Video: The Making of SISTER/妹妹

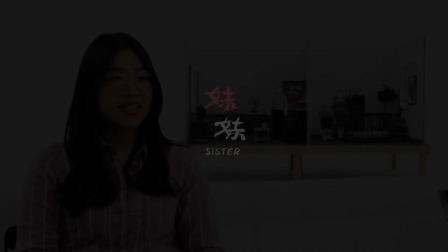0s
Hi, my name is Su Chi Song. I'm the director of the animated short, Sister.
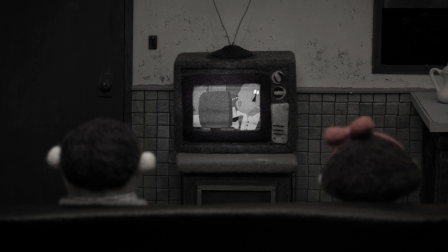6s
This film is dedicated to siblings.
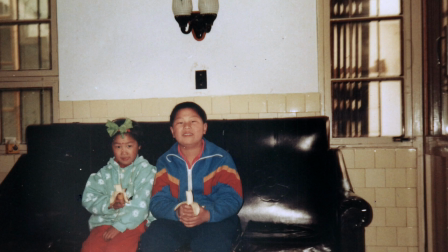9s
I think siblings is a really special bomb because I know growing up as a little sister is an experience that not a lot of people have experienced in China in my generation.
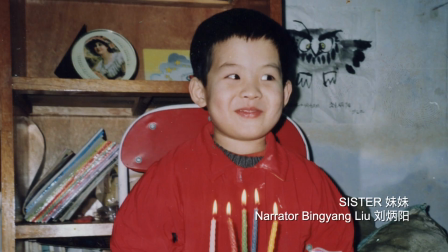21s
When there was one child policy time period and then most of the family in China I can only have one child.
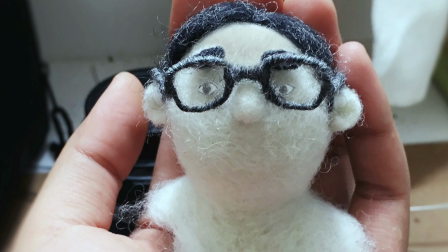31s
Sister is a stop motion animation. The main material for the film is filthy wool. I use this material because it's really soft and works great with the theme of the film,
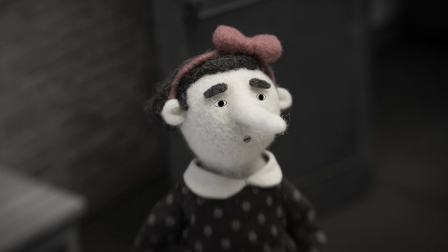45s
which is talking about childhood, family, and memories. So I think the wool really works well with the story I want to tell.
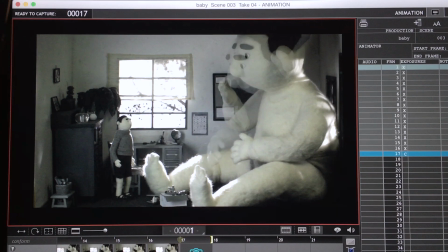54s
The production of Sister took about three years to make. It's a really time consuming process.
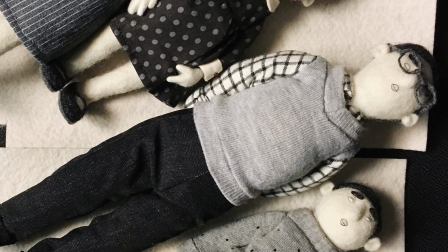61s
It took lots of time to create those characters from scratch. I have to make little puppets and little sets.
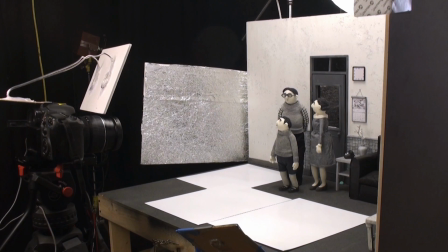68s
It also takes a lot of time during the animation too. I can only animate maybe eight seconds every day.
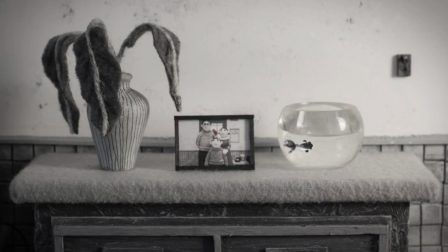78s
The design of the character are mostly based on my family.
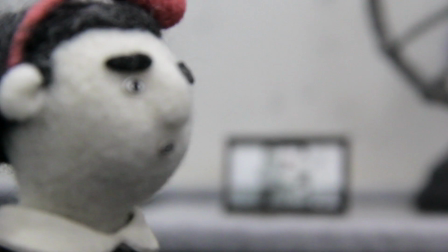84s
So I just saw the family photos that we took when I was a kid.
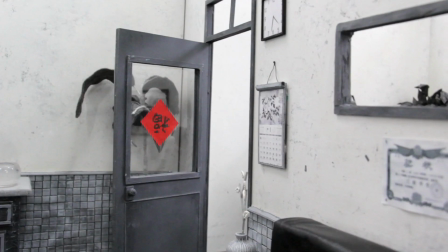89s
And then even like the sets, the environment of the house I lived in, because I want to recreate this nostalgic feeling,
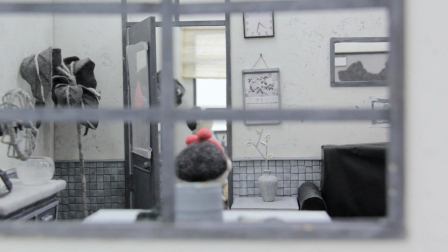97s
how the environment should totally look like the 90s in China. And so this film can look more authentic.
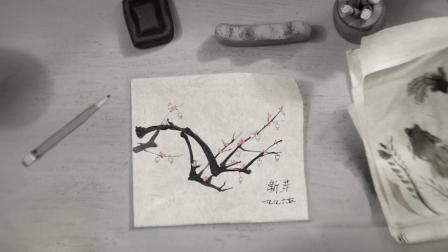107s
My parents sent me to study Chinese ink painting when I was like really small.
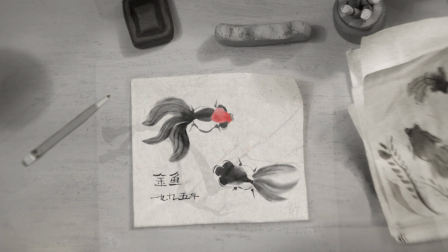111s
And I did a lot of black and white paintings and sometimes I used red for the goldfish. So that's where the color palette come from. The first image I had in mind when I was making this film is that goldfish that I drew when I was a kid.
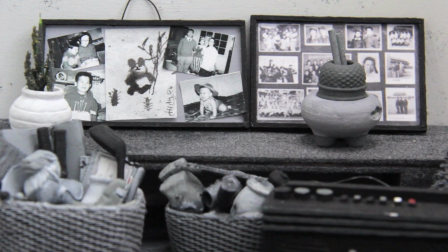130s
Some of the photos from my childhood are actually black and white.
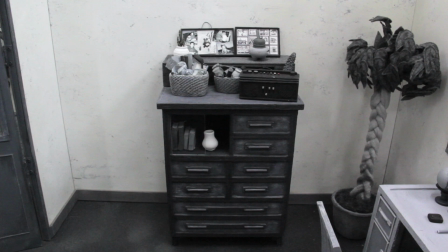134s
So most of my memory when I was a kid was, you know, based on those photos.
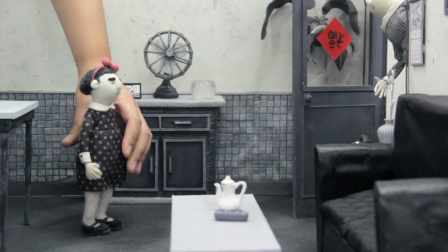139s
So that's how I remembered what the childhood looks like.
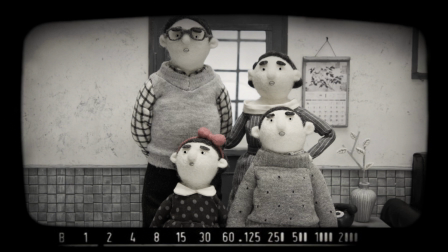144s
My favorite scene in the film is the very first shot in the film, which is the families taking family photos. Because growing up, like my family would take family photos every year during New Year. So it's kind of like a tradition. And then when I see a family portrait, it always reminds me of my family.
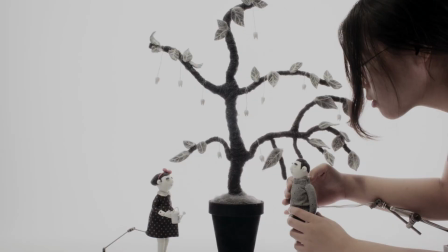165s
The hardest part of making this film is developing the technique because building wool is the material, it's the first time I use it, you know there's no place I can learn how to make it so it's kind of like developing this type technique while I was making.
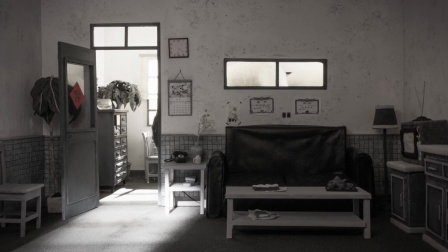180s
I always want to be an animator, I love animation since I was 10 years old.
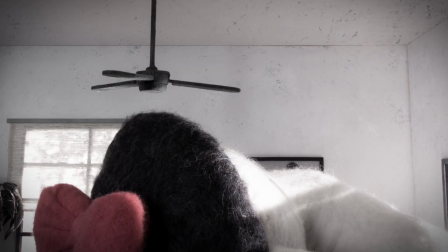185s
My favorite thing about making animation is that the possibilities are endless, only limited by your imagination.
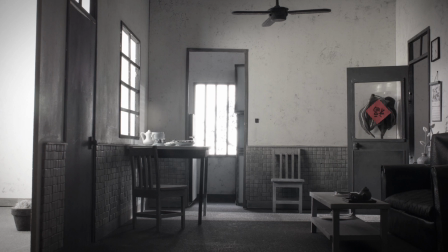193s
I'm actually really surprised that the film can resonate with so many audiences around the world, not just audiences from China.
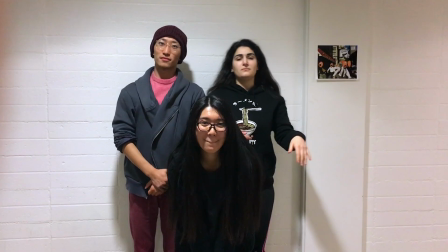201s
I am really happy with how it turns out, like overall as a film. Even though this is only a small team, but I had lots of help and support from many people, and I really want to thank them. I wouldn't have finished the film without their help.